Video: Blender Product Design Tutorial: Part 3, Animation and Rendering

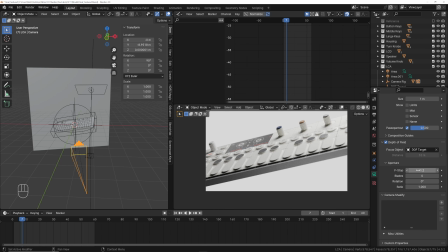Let's just set this to like 1.25 or something. Kind of help us focus in on that.
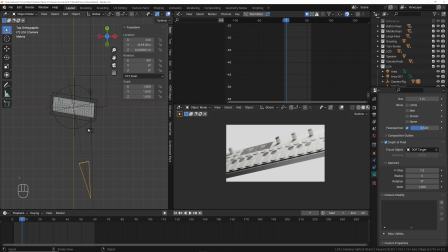So now I've got this set up, and then we're going to do basically the exact same setup as before. We're just going to rotate things till we think they look cool. So I'm going to grab, we rotated this way on this one, so let's rotate backwards on this one just for fun. So I'm going to grab RZ here, something like that. Insert, oh, we'll go back to frame 0 first.
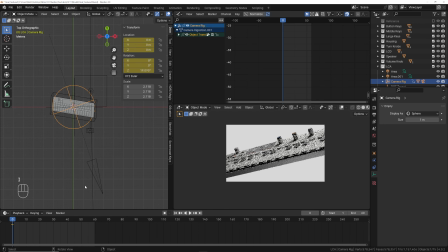RZ, something like that. Insert, location rotation, come here, RZ, insert, and actually let's also go RXX and then rotate downwards, something like that.
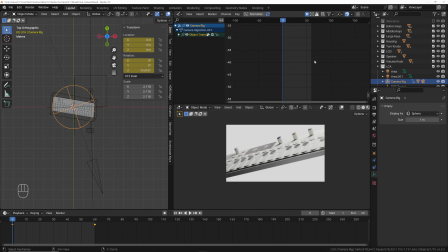Insert, location and rotation. And then this is still going to be not linear, so I'm going to go AT linear up here.
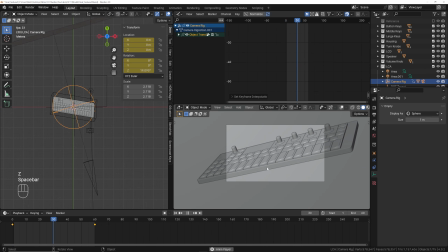And then we just set this to solid. So now you can see we've got a nice rotating angle shot.
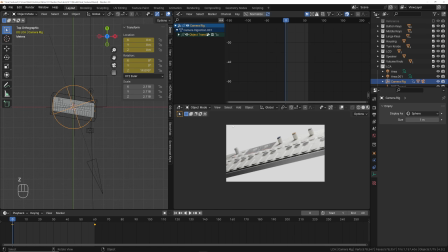So now what I'm going to do is we need to kind of perfect our lighting. So you can see we kind of got some uneven edges.
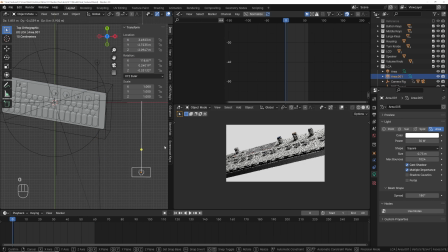I want to have more shadows, so what I'm going to do is I'm going to move this completely out, and you can see that you have a lot more better shadows. So I'm going to do this. I'm going to increase that spread, or decrease that spread actually, and then I'm going to move this until we have a nice fall off. That completely changes how this scene feels.
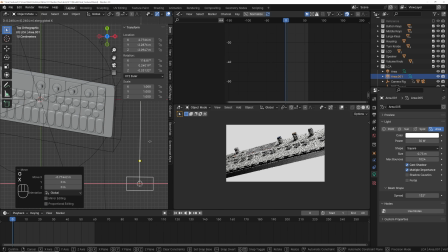So I'm going to increase this a little bit, and so what I'm going to do is I'm going to have it a little bit darker and kind of draw your eye along this thing, and then as we move, we're going to kind of bring this in. So what I'm going to do is go to frame 0, insert, location, rotation.
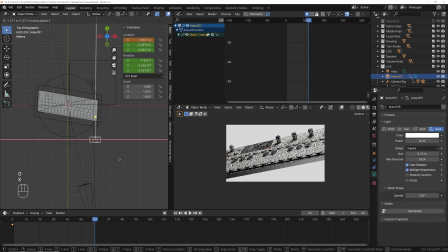I'm going to come out to frame 60, and then I'm just going to bring this across out to here, something like that. Insert, location, rotation. So now you can see we have darker at the beginning and you have lighter at the end.
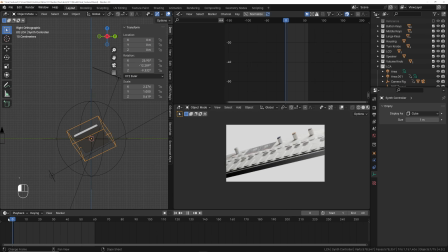And then what else can we do? Let's add some rotation to this. So let's just go to frame like 0, insert, location, rotation. Come to frame 60, RX. Let's rotate it, something like this.
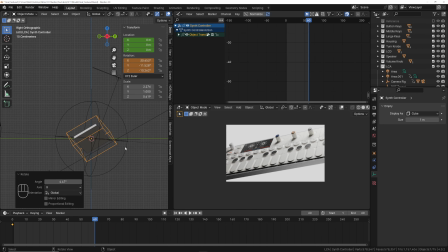You can see we got kind of even edges of white on the corners. You kind of want this to balance this shot. So insert, location, rotation, AT linear. So now it's going to add yet another angle to this. And these are when you really start setting apart from a beginner animation.
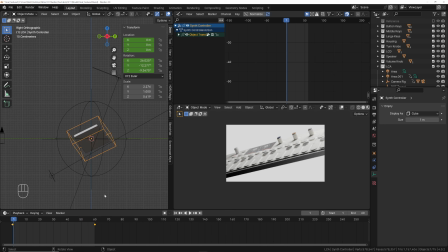The more pieces that you have moving together, it's going to look better and better. So for this one, this is actually pretty close to what I did in the intro animation.
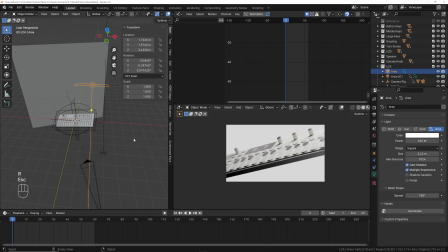I'm also going to rotate this light just to where you can see, like if I go in the front view, that doesn't change too much actually.
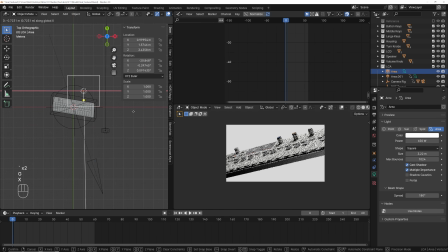So like what if I moved it in the G axis? See how those shadows start to move? So if I bring it over here, it's becoming more down. So I'm actually going to insert a keyframe right here, location rotation, and then come to frame 60, GX, to bring this out even more.
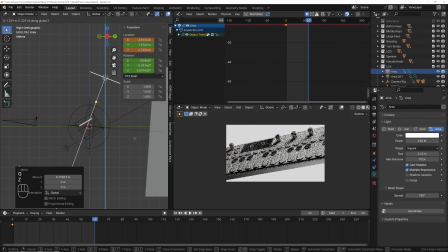And then I'm also going to move it up in the G or in the Z axis, kind of help it light up some of these darker areas. So insert, location, rotation. So now you can see you have lots of dynamic pieces and it looks really clean and good.
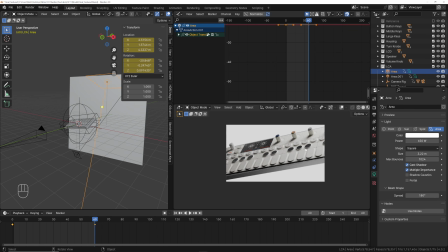I would use the exact same render settings. You can render it out as a PNG sequence. You can also go back and tweak your lighting.
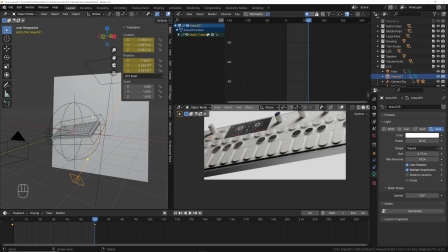I could use that false color. If you don't like this darker front edge, or if you think that this light could be brighter, it honestly could be a little bit brighter. What if we do 750?
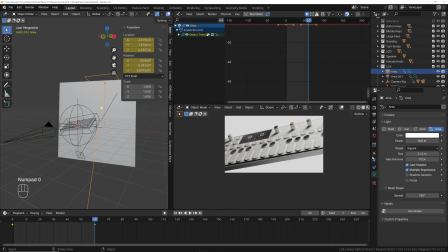Yeah, that looks good. Let's check our false color again.
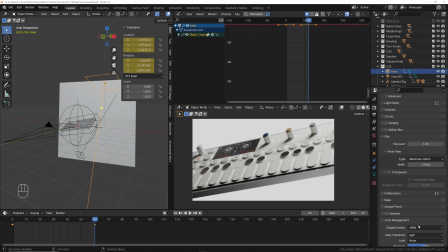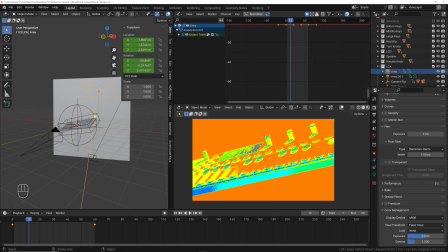Yeah, see, there's still no red in this scene, even all the way back to here. There's a little bit at the beginning, but so let's go back to this.
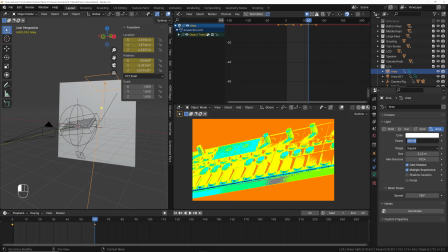You don't want your scenes to be under bright or too dark. So I set this to 1000. Let's kind of scrub through. We got some red at the beginning, but not much. Let's go back to the rendered and then set this back to the regular.
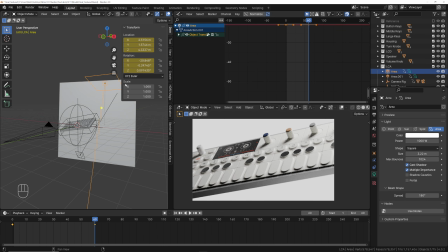If we had this, now we have this set to 1000, and look what it would have been at if we did 650. It's just completely made this more flat and not bright enough. So if we brought this even to 1200, that's going to completely change the look of this animation.